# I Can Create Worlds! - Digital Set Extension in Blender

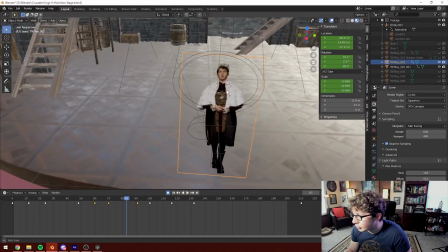Pay no attention to the weird ghost feet. Obviously, this would only look right from one particular angle, but if I just adjust it a little bit,
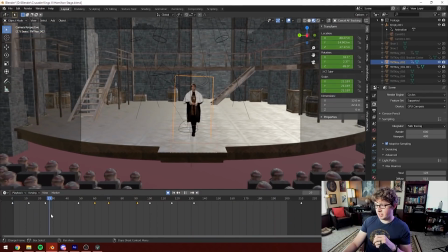just kind of have the camera drift down and zoom in and press forward,
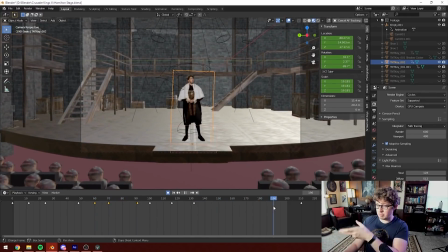then you have like what feels like this big camera arm,
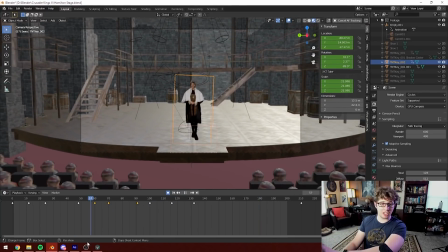and the perspective on me actually isn't changing here at all, because it's just a flat image, but it's changing on everything around me enough that your brain is tricked into just assuming that this scene visually makes sense.
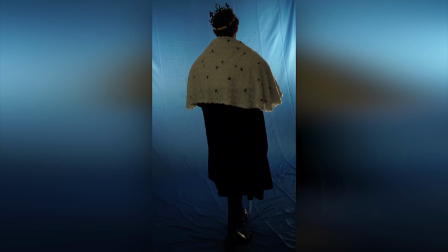Oh, I actually did even more than that. I forgot. I'm turning. That's the secret here.
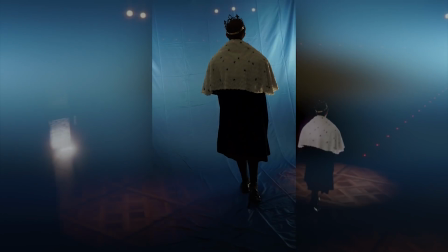In the actual footage, I'm walking, and then the camera is moving at the same speed, but in exactly the opposite direction.
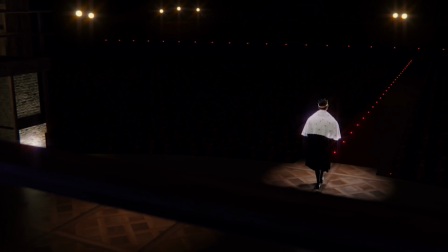And then it seems like the camera is the thing that's moving instead. I showed this off already in a different video on the same channel,
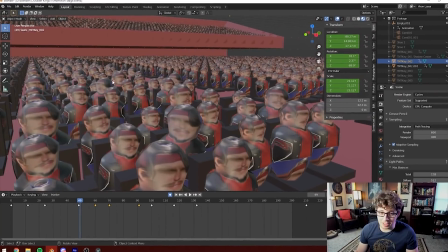but the entire audience is just doodle con because I just needed like vague human shapes from the from the the
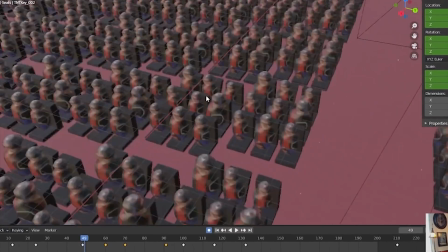background perspective and I wanted the world to burn I guess I don't know why I keep doing this kind of thing if you want to know about any of this in more detail or just support me and my work over here on this channel you can go to patreon.com slash
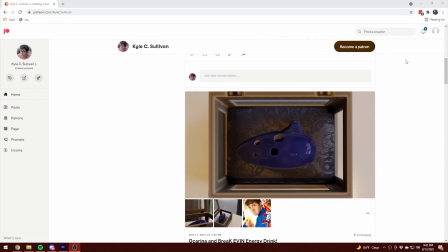Kyle C Sullivan I've already uploaded multiple things there including an entire extra video showing how I made the copy Kyle model I've
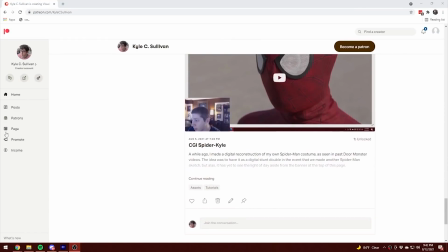also uploaded some digital assets and in the future what I'll probably will do is start releasing longer uncut versions of these videos And I'm gonna make some videos just exclusively for patreon Like a detailed look at how I do photo scans and stitch them together using some of the photos that you guys have already sent in like this lovely pigeon man So if you want to see how I do that consider donating $5 over on patreon and getting access to that exclusive sweet content Let's do another end plate!